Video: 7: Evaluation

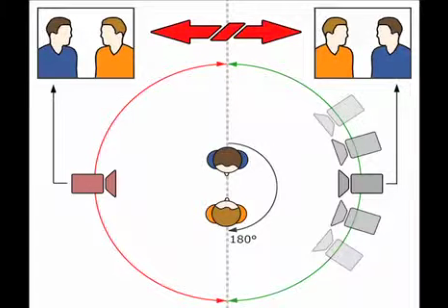0:04 Our aim for the preliminary task was to include the 180-degree rule, match and action shot, eyeline match shot, and a shot reverse shot.
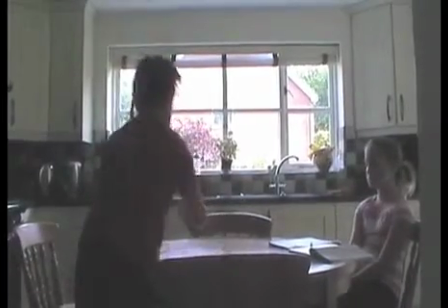0:11 The 180-degree rule means that the two characters should always have the same left and right relationship to each other.
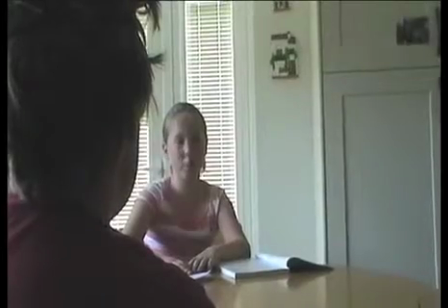0:18 When a camera crosses the axes connecting the two characters, it is called crossing the line, which would be breaking the 180-degree rule.
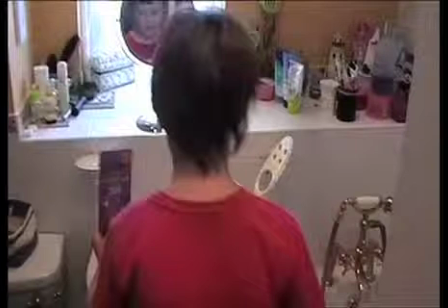0:26 A match and action shot is action commenced in shot A, which is then completed in shot B. For example,
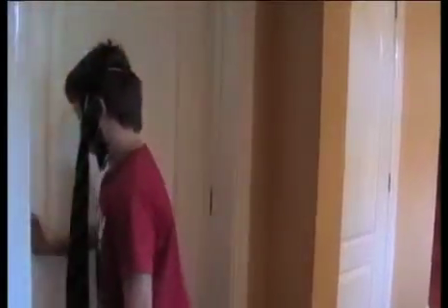0:33 the character here is seen opening the door slightly, then the action is finished in the next shot.
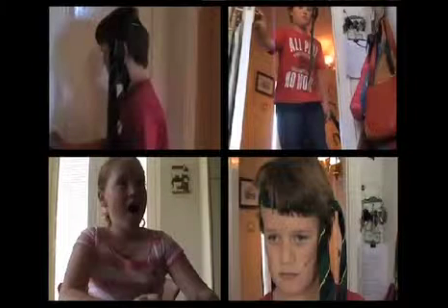0:38 An eyeline match shot is when a character sees something that the camera/audience can't see.
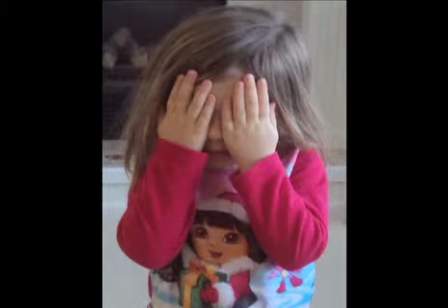0:44 We as an audience expect to see what the character is looking at, and the camera cuts to show us the object or person.
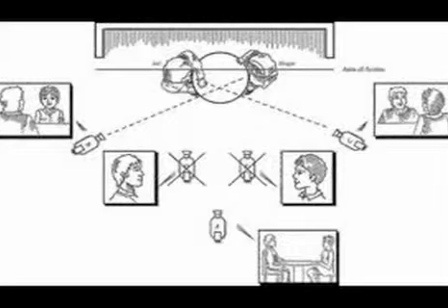0:51 And finally, a shot reverse shot is where one character is shown looking, often off screen, at another character,
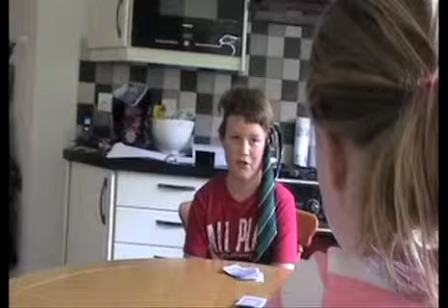0:58 and then the character is shown looking back at the first character. Since the characters are shown facing in opposite directions, the viewer unconsciously assumes that they are looking at each other.
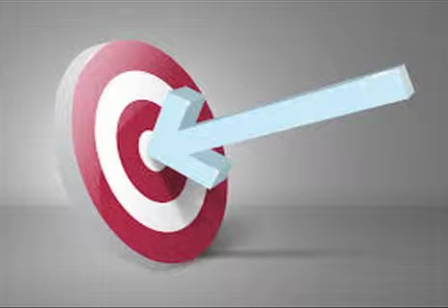1:09 As these were our main focuses in our preliminary task, I used them very rigidly in order to make the shots obvious to my audience.
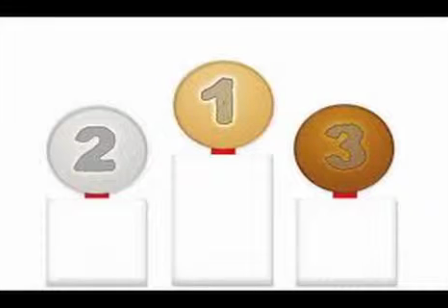1:15 But as I have mastered these shot types in my preliminary task,
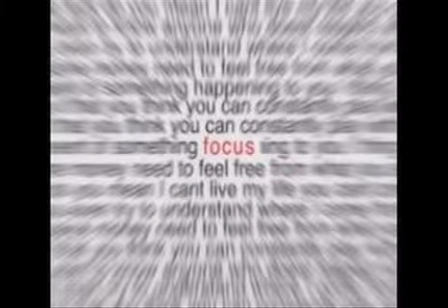1:19 I decided not to focus on them so predominantly in my opening sequence, and only using them when I thought it was relevant, which made a much more smooth effect.
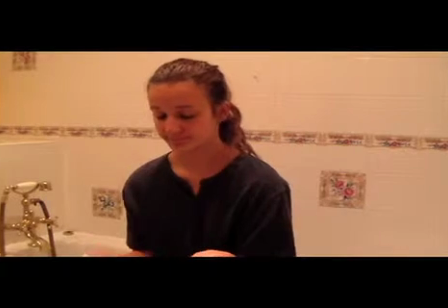1:29 As a result, I include all the shot types in my animatic, but only used the 180-degree rule and match and action shot in my final edit.
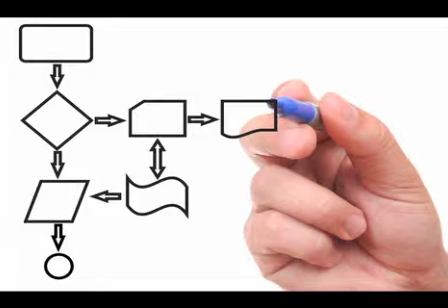1:38 This process had helped me realise that although the shot types can be used effectively,
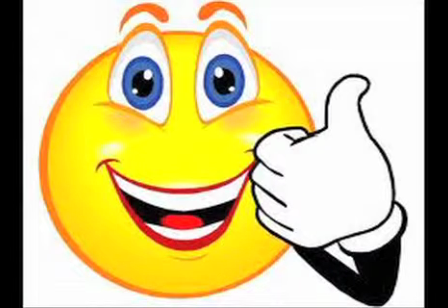1:44 they are not always relevant or link into certain genres.
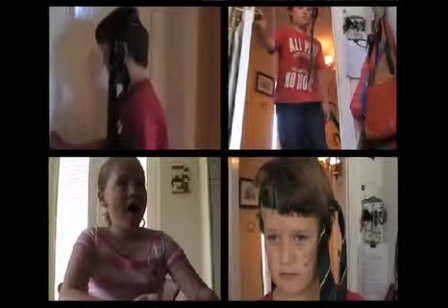1:48 For example, an eyeline match shot would work better for a horror film than a social realism film,
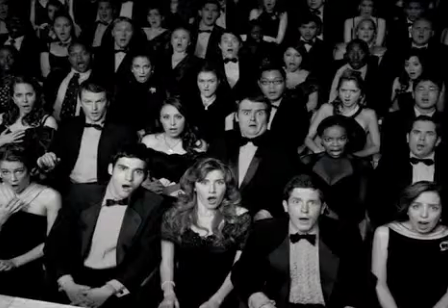1:54 due to the eyeline match shot creating suspense for the audience. An added technique I have developed in my opening sequence is the use of transitions,
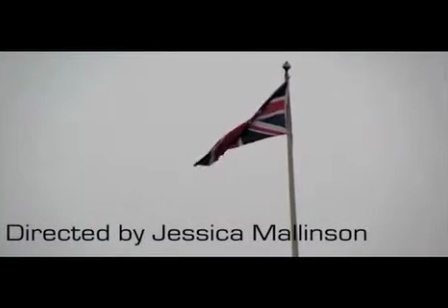2:02 which I have used frequently in order to make a more smooth and dramatic effect that I had not used in my preliminary task. I have learnt a lot about film production in the creation of my opening sequence,
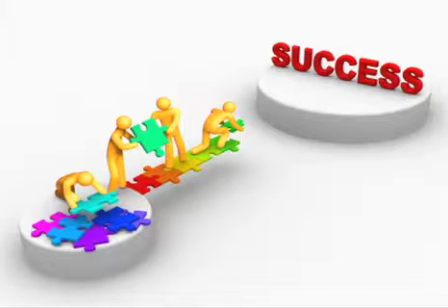2:12 and have come to realise that in order for it to be successful, the most important thing is to have careful planning.
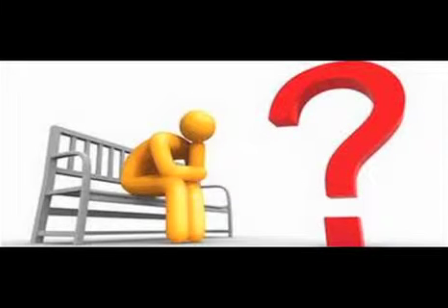2:17 One of the issues I believe I had at the beginning was I wasn't always sure on how I wanted my audience to view my film and how they could learn from it.
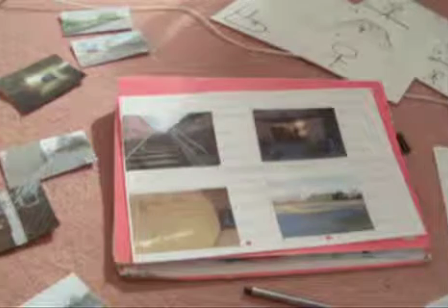2:25 But as I came to realise this, I was able to write a detailed plan which then built me to the process of what shot types I would use and locations.
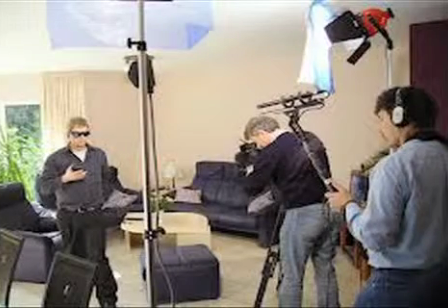2:35 Where planning helped me most was the day of filming, due to the fact that my actors only had a short amount of time that we were able to film.
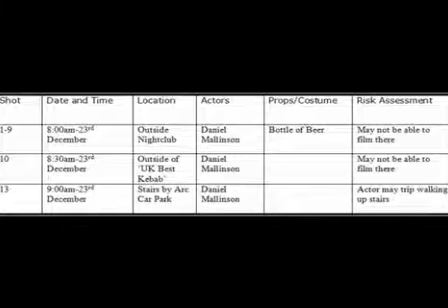2:41 So it was important that I wrote a detailed time plan of what shots
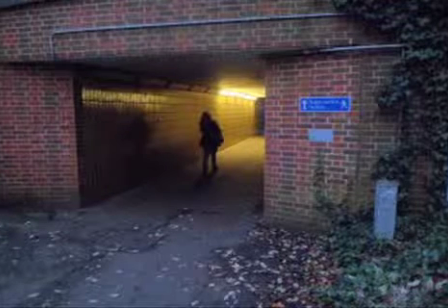2:46 were needed at certain locations and when we should be at certain locations. This made my filming process a lot faster.